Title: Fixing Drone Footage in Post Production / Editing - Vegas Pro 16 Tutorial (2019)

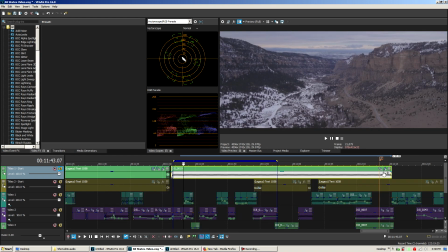And now let's see how it really looked when I bring
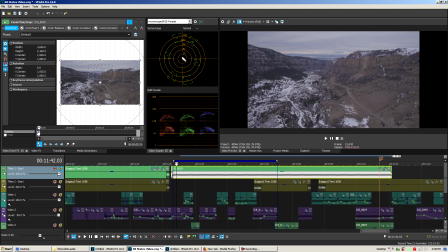it back to its original native aspect ratio of 16:9.
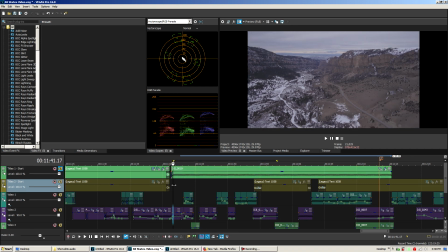So you can see, okay, that doesn't look too bad.
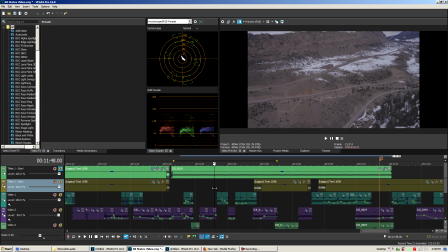But then I move down and I move over here and I'm trying to get this framed up.
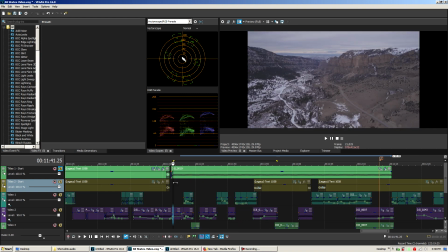This was done before these shots were taken before I had finalized the music for the video. So I didn't really think I'd use this shot. It was just more of I was just recording. And then I was sort of pulling back and trying to really get the opener shot. This was really supposed to be the opener shot right here of this area.
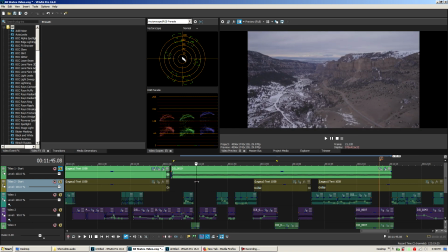But in the end, I liked this, and then I liked this too. So how did I combine this portion, which is really good, and then delete all of this, get rid of all of this,
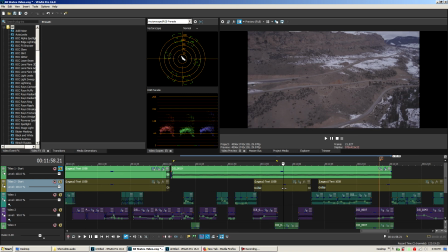which was really messy, and then show this, the reveal.
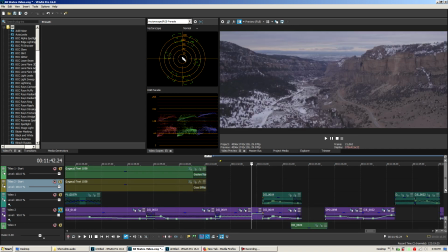If we go over here, we will solo this as well as this, and you can see
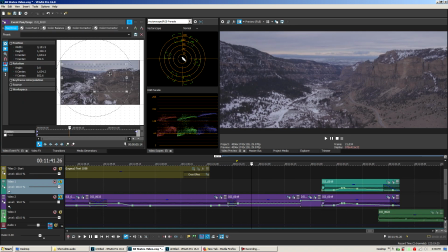we start off with this right here.
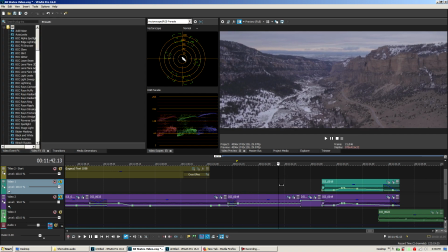This is of course the portion of the video that's this section, and again all of this was only 3 seconds in the video, but this right here is good, no real editing required.
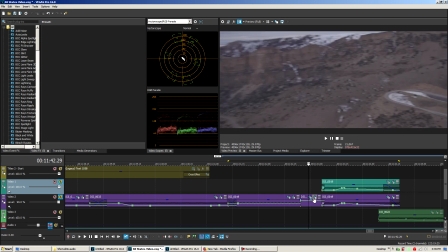But then when we jump over here, you can see I had to manually go in,
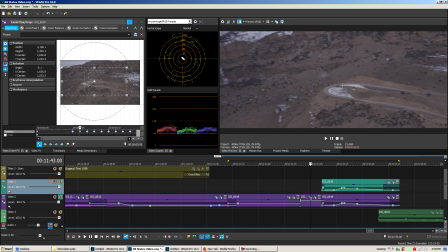and video stabilization would not work on this because it was really slow. So not that the video stabilizer was slow, but the segment itself was really slow, so the video stabilizer did not have enough spatial resolution or temporal resolution, I should say.
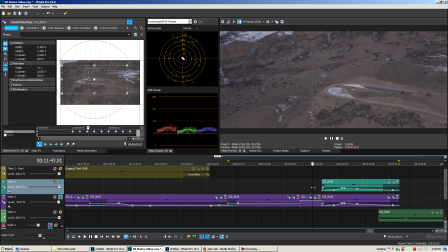That's what it really was. Basically, it couldn't really estimate, you know, the differences, you know, on such a long video. So I had to go in here and manually, frame by frame, animate the crop to make this road not be so jerky in the final movement.
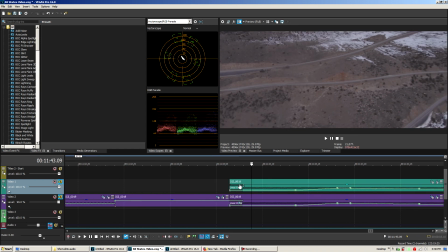And then you can see there's a bit of a wipe transition, a linear transition. It creates the impression or the illusion that I went like this, nice pan, and then when I'm done panning, I zoomed out, or I dollied the drone out.
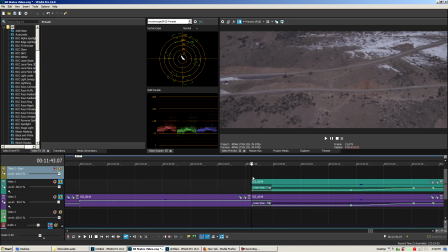But again, really, this was covering up. This was actually several seconds ahead in the video, so I cut right here, and then I moved like maybe 15 seconds ahead in the video, in the original source video,
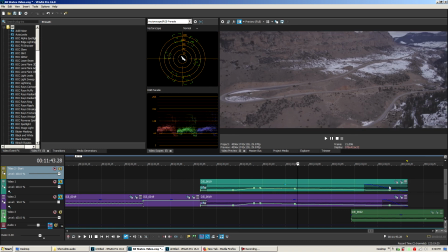and then I panned out. So again, that's an example of what I had to do to get rid of all that crazy jerky motion that I was doing, because the drone was really laggy at that point. The video signal was laggy a mile away. So because I really liked that, I had to do this editing here to create the illusion that
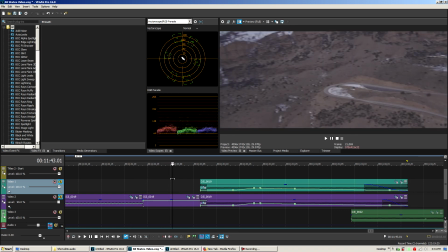this was a nice pan. Then we do a very nice smooth pan down here, which of course manually was fixed frame by frame. And then I did a little transition there to keep up with the consistency, and to prove that, as an example,
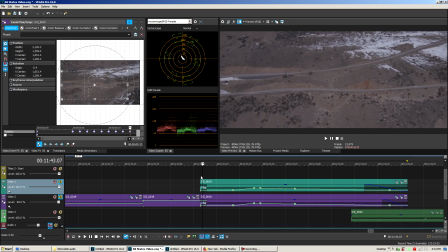this was the event pan crop right here, right at the end of this shot, and then you can see the event pan crops over here now.
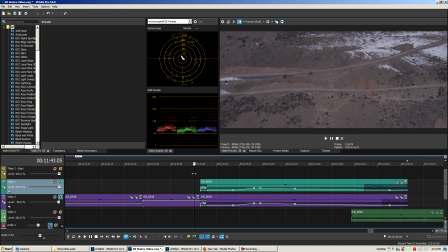So again, just little tricks to try to fix things that
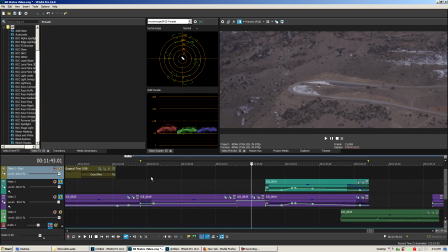would be considered basically unusable, but with a little bit of creativity, you can fix almost anything in post. You should try to avoid having to do this, but sometimes real life circumstances just make it to where it's the only choice.
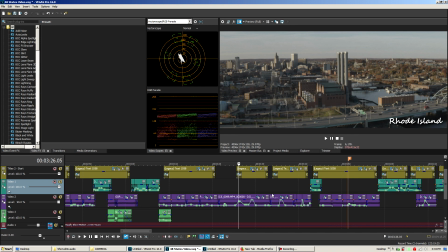Okay, so now I'm going to go over the Rhode Island portion of the video. This was one continuous shot.